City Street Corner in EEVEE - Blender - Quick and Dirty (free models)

I don't like that they come parented, but I'd rather just unparent stuff.
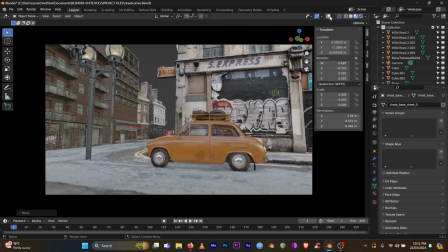(4:15)
I solo them and unparent them, as opposed to worrying about textures if I get FBXs and stuff, whatever.
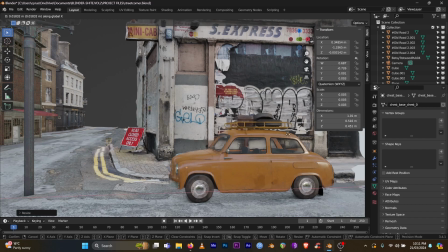(4:21)
I prefer that. I think that's quicker. I could easily be wrong about that.
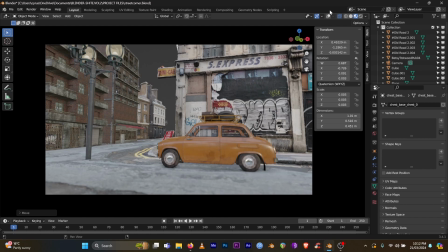(4:25)
So yeah, then I just get them down to size. And this is really just eyeball. You got to go with your gut and make the car look plausible to your eye.
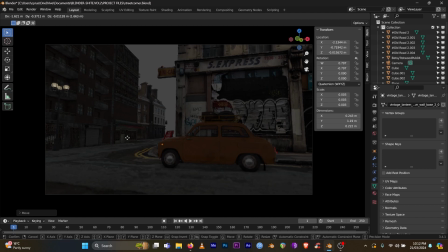(4:35)
Then I'm just figuring out where I want the lamppost, and it turns out pretty far away. Okay, now it's time to really start blocking it out.
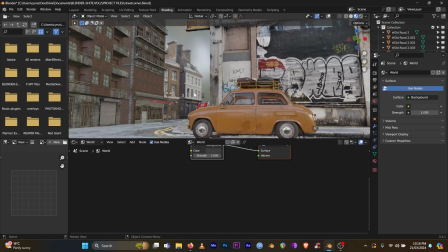(4:42)
So I get a HDRI, go into rendered mode, view,
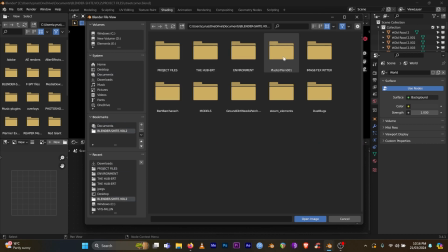(4:46)
go to the shader editor, go to Underworld, and put in an HDRI.
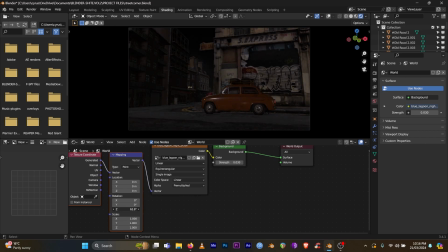(4:51)
With the Node Wrangler add-on enabled, you press the HDRI Control-T, and that brings up the mapping coordinates, and you can rotate it along the Z-axis and get the reflections looking nice. So I tweak that until it looks good to me. And the strength, I want to, it's a nighttime scene, so don't need much strength.
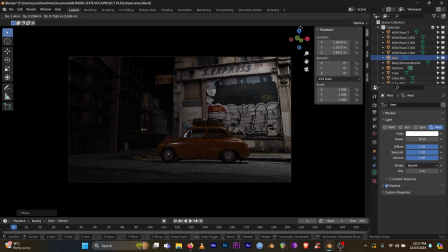(5:11)
Then I just start putting in more lights. So this is really just a matter of taste, and this is where
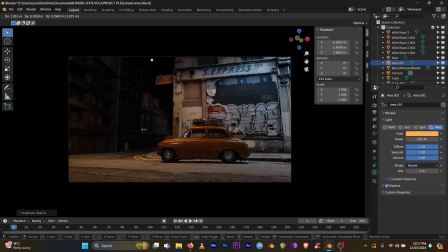(5:20)
you have to you get a bit painterly with it, because obviously EEVEE's not the most accurate, but look how quick. I'm not waiting for any render time, nothing. I'm doing this on a laptop, and it's just real time. It's great. So, but you do need to be a little bit more, careful with the lighting.
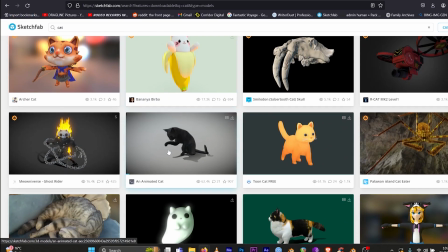(5:38)
Anyway, I'm happy with how this is looking, but I want a little subject,
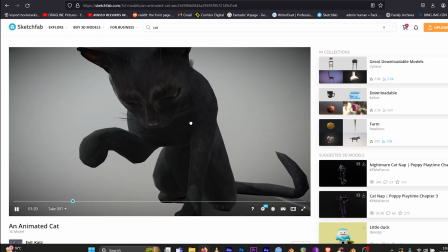(5:41)
and I remembered seeing this free animated cat model on Sketchfab, and I've been wanting to use it for years, actually.
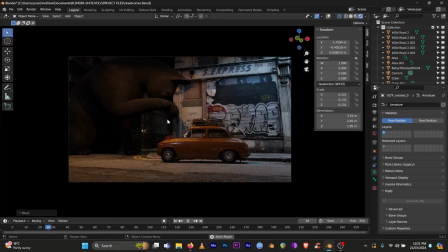(5:48)
So I thought this was a perfect excuse, downloaded that, and it's quite big, but I suddenly, for a little while, started entertaining the idea of keeping it like that and doing like a massive cat render.
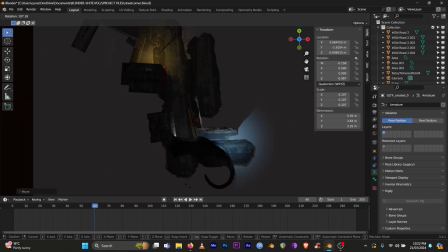(6:01)
I mean, that's not, a bad idea, but decided against it and thought I'd go with my original plan of putting it on the roof of this car.
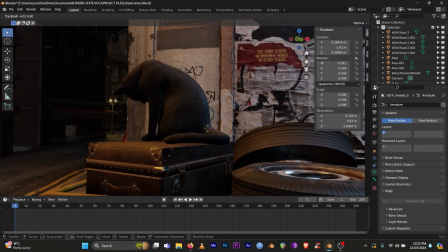(6:10)
So I'm just scaling it, getting it in place. And again, it's just eyeballing the scale.
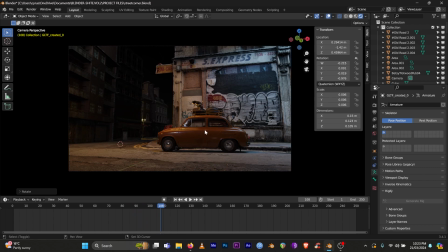(6:18)
I actually think it's a little bit big there, but I do think I scale it down a touch right at the end.
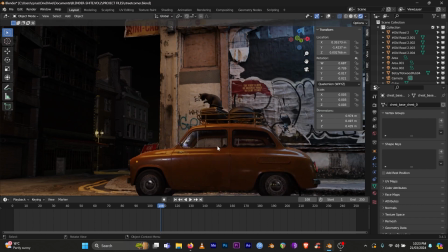(6:24)
Anyway, I'm noticing the shape of the cat is against this white section, but there's this little emo graffiti that's kind of drawing my eye.
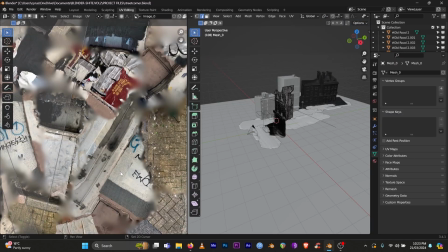(6:33)
So I went into the UV editor, well, actually the texture paint,
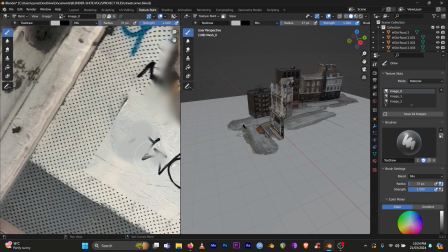(6:38)
and just pick whipped the color of the white and painted over that.
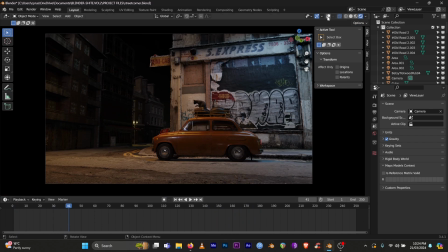(6:43)
And that just makes the silhouette of the cat a lot clearer. Here I can see that when the cat licks its paws, that's not quite actually touching.
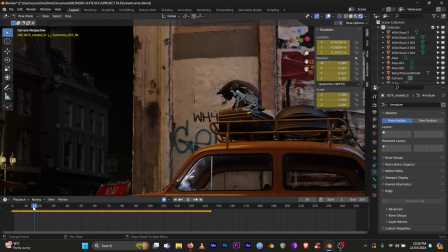(6:51)
So I'm just going into pose mode and selecting the sort of main shoulder arm bone and deleting the keyframes in the area that I think there's some problems, and just reanimating that very simply.
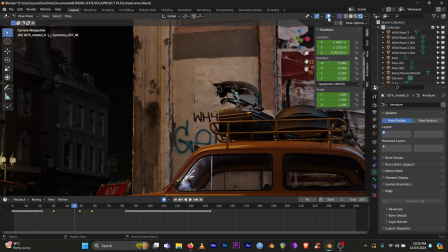(7:04)
Not, you want as few keyframes as, just 3 keyframes there, spaced apart, just to line it up. So that's looking a little bit better to me.
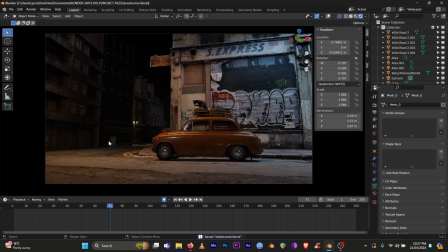(7:15)
And then I just thought this minicab sign could do with some love, so I separated it
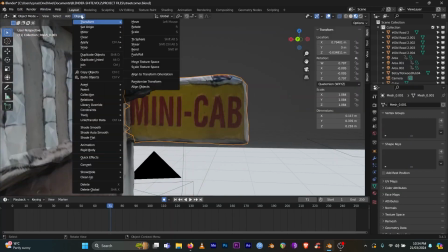(7:21)
from the rest of the geometry, and then used the knife tool to cut out this front, bit,
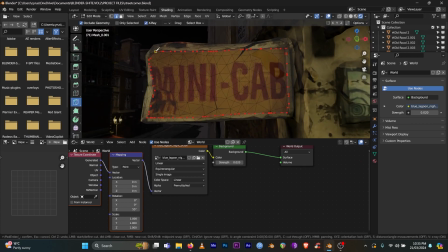(7:28)
and selected that, which actually is a nightmare.
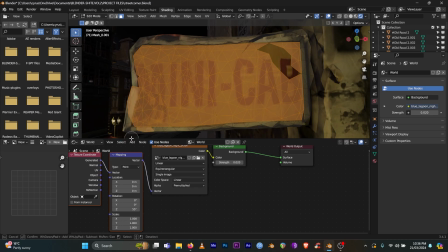(7:33)
But yeah, so then selected that and duplicated the material, and then just plugged in the diffuse into the
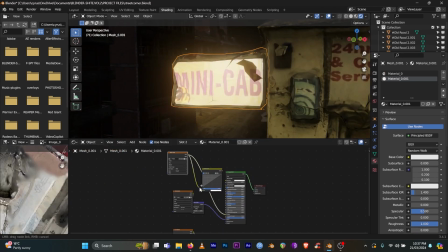(7:42)
emission, and then boost the strength and just tweak the saturation. I added a saturation node between that, so it's just a bit more saturated.
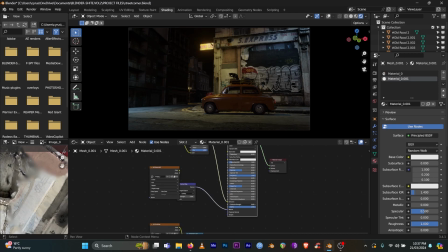(7:49)
Next, finally, you've got to do it. It's the volume scatter cube.
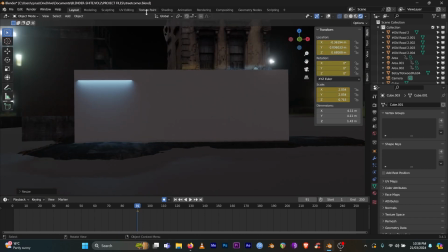(7:54)
So just get a big old cube, delete the principled, and just plug a volume scatter in and change the anisotropy.
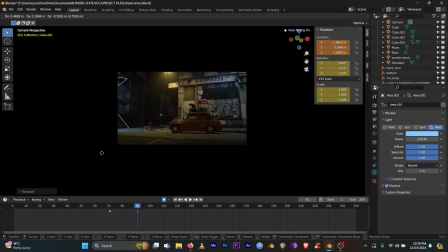(8:01)
I always put it up and then density down. And that's looking pretty cool.
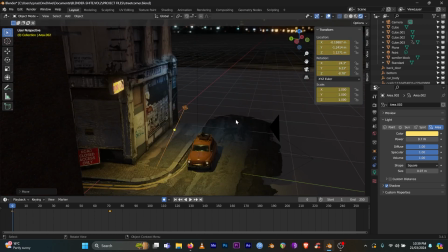(8:06)
I like, I like how that's looking.
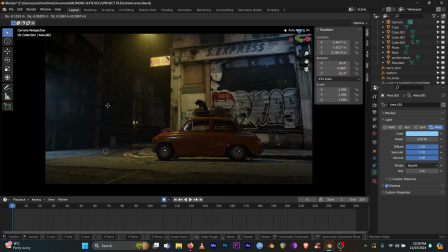(8:09)
So you can see here I'm moving this little area light to kind of simulate the light that would be cast by that emissive texture.